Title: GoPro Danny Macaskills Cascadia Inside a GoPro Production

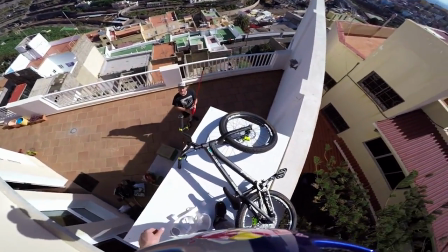0:03 Hi, took us up. George?
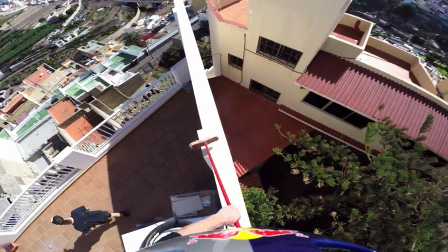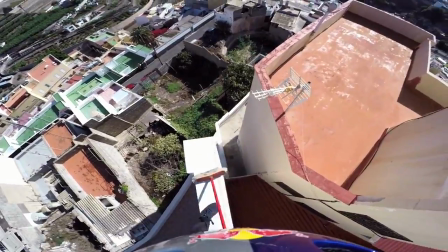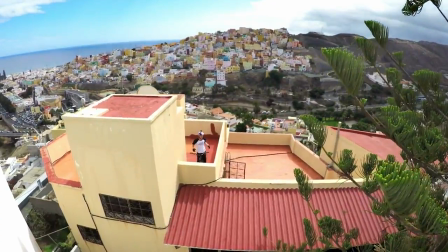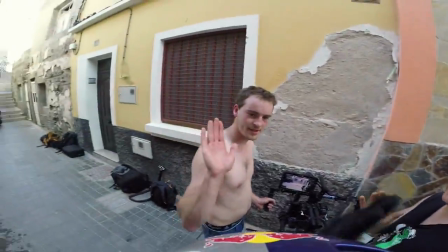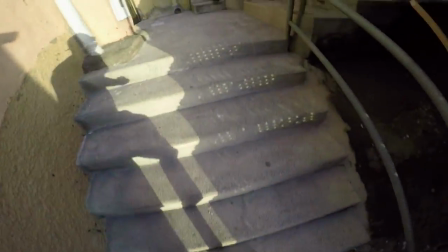0:50 This it Danny? This is it you guys, this is it, this is it. He's ready to go.
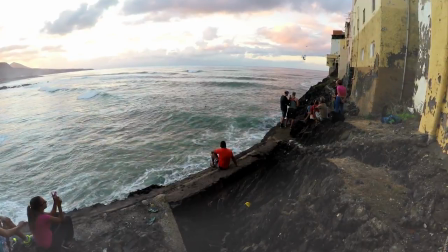0:55 Yeah Danny!
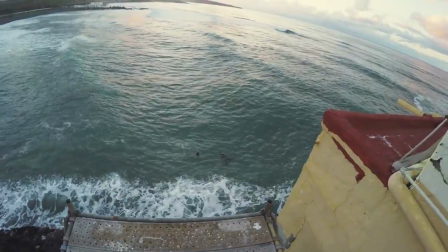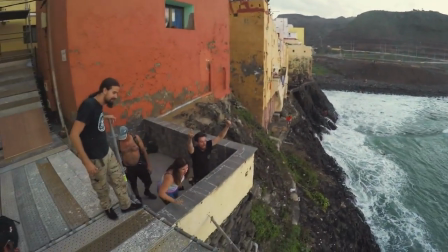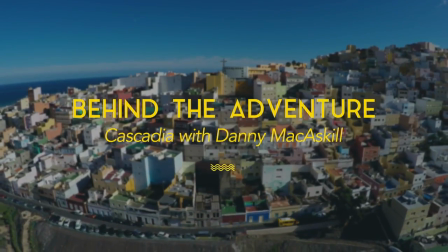Hi, welcome to Behind the Adventure. I'm Seamus. And I'm Justin. We just got back from Grand Canaria.
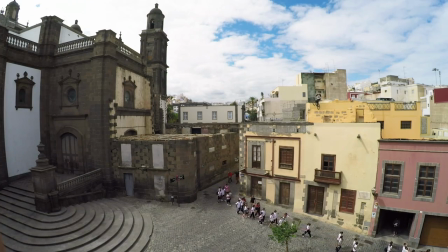1:18 We were shooting Cascadia with Danny McCaskill. We got some really amazing footage. We're going to show you a little bit of what went into this project.
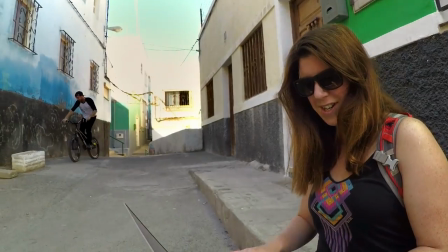1:26 We had a pretty big crew on this one. Seamus and I had Sean and Jenny from GoPro supporting us.
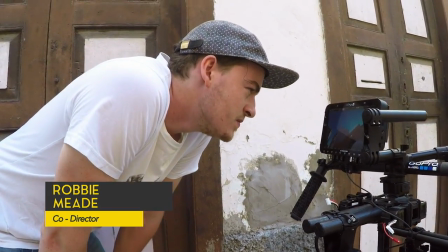1:35 Danny was there with his filmer Robby Mead. We had John and George from Vision Ramps they were building.
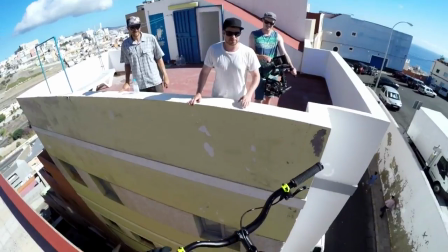1:44 Wow perfect! First time every time.
And we had Dave Mackerson there just doing safety and helping out.
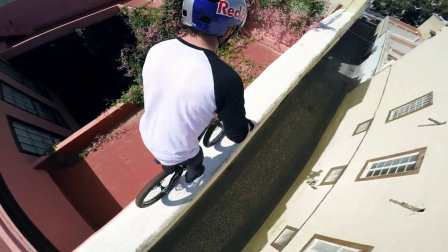1:50 Danny came to us with an idea to shoot on rooftops.
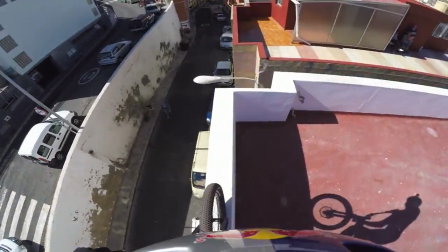1:52 We needed a colourful location if we wanted to have a very powerful visually and then just have that natural flow of cascading from the top to the bottom.
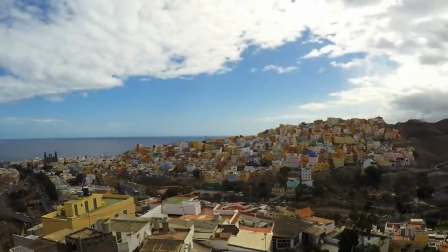2:01 We had a pretty good idea where we could find this so we headed out to the Canary Islands to see what we could find.
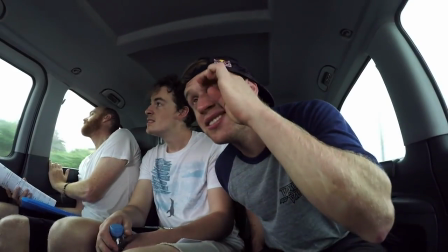2:06 There's like a domed... Is it quite close to the road or...?
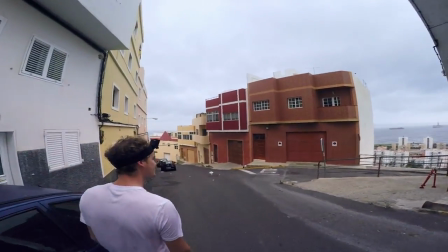2:11 Yeah, it doesn't necessarily have to have gaps in the street but just as long as there's a kind of cascade.
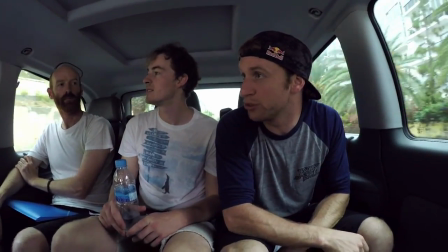2:17 I really would like to kind of try to as much as possible stay on you know off-street level.
We had a location manager Ian who is really helpful in actually getting up onto these rooftops. It's really hard to just walk up to someone's front door and ask if we can get on their roof.
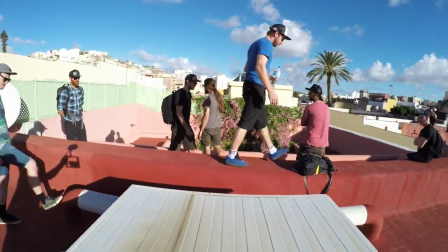2:30 I mean that was only half the bottle we still had to find something that fit all of the aesthetics we were looking for.
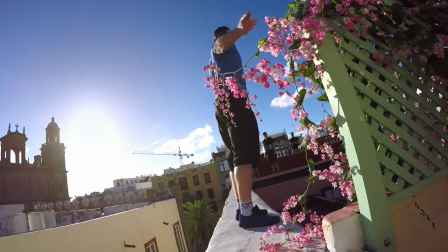2:35 Something that looked right, something that was rideable, something that you know would transition into something else.
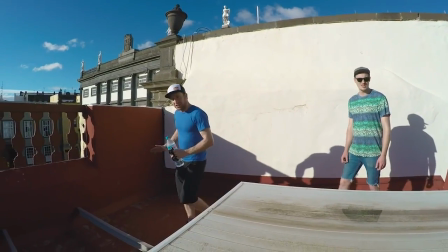2:41 So we looked at a lot of rooftops, we climbed a lot of stairs.
So basically you know like say hop to wall ride, to ride along here.
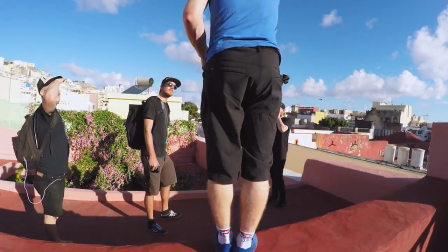2:48 What do you think is better? Like a trick here to then there or like gap to here?
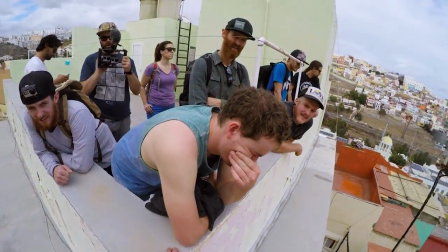2:56 I kind of wouldn't want to do that many times. I could maybe do it twice. It's just like heavy.
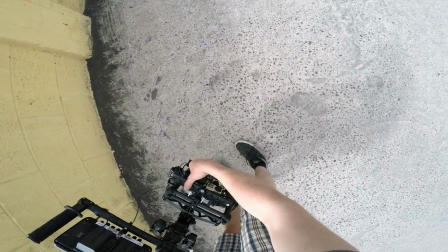3:02 We had one chance to get these shots. So what we did is Robbie was handling the follow cam and we put four cameras on his rig.
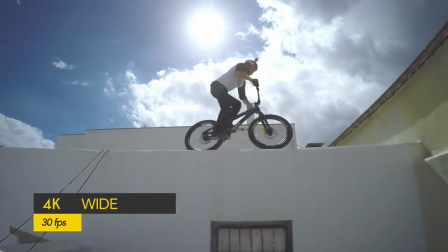3:10 We had one in 4K that was kind of our wide master and then we had one in 1080 120 narrow. that gave us the option to cut in.
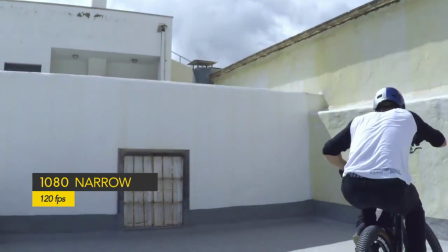3:17 We wanted a tight cutaway and we wanted something really slow-mo. We had that option. We had one that was in 1080-60, just as a clean,
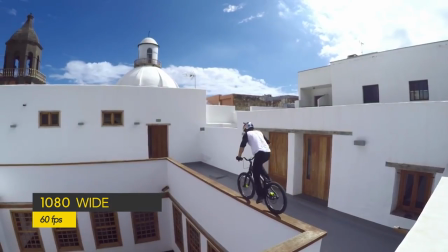3:25 just in case, worst case scenario, something got on a lens or something wasn't framed perfectly, we had that option.
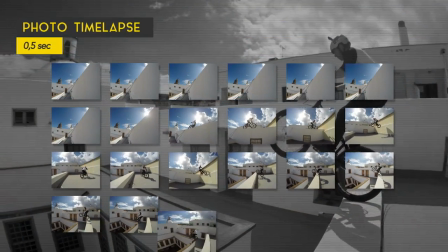3:31 And as a fourth camera, we were running photos in a half-second time-lapse. So we had that camera there, just capturing all of the moments to get photos as well as video.
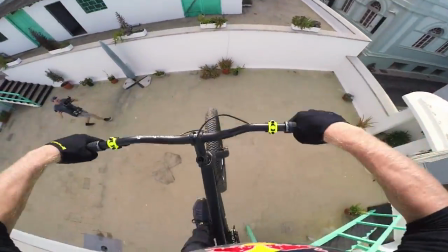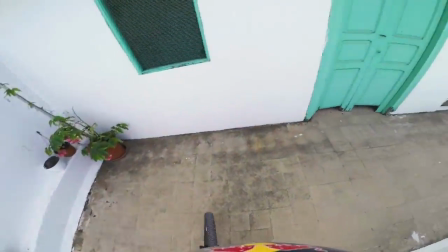3:48 Box and shoes. Dexter Hawks.
A key person for me to be working with in this film was Robbie Mead.
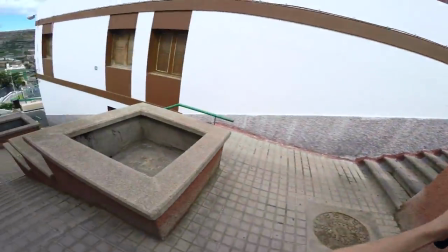3:57 You know, when it comes to sort of the gimbal work on this film, you know, he's definitely the guy I want to have behind that.
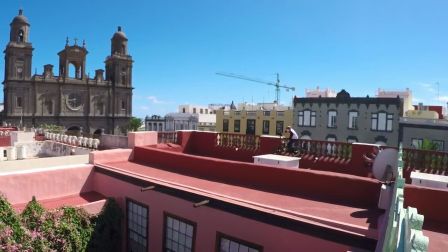4:04 It's just as physical for him as it is for me, so he's having to kind of run through this shot each time.
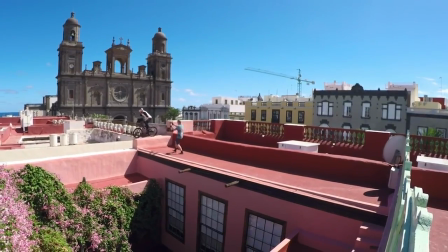4:09 He'll basically keep going as long as I'll keep going.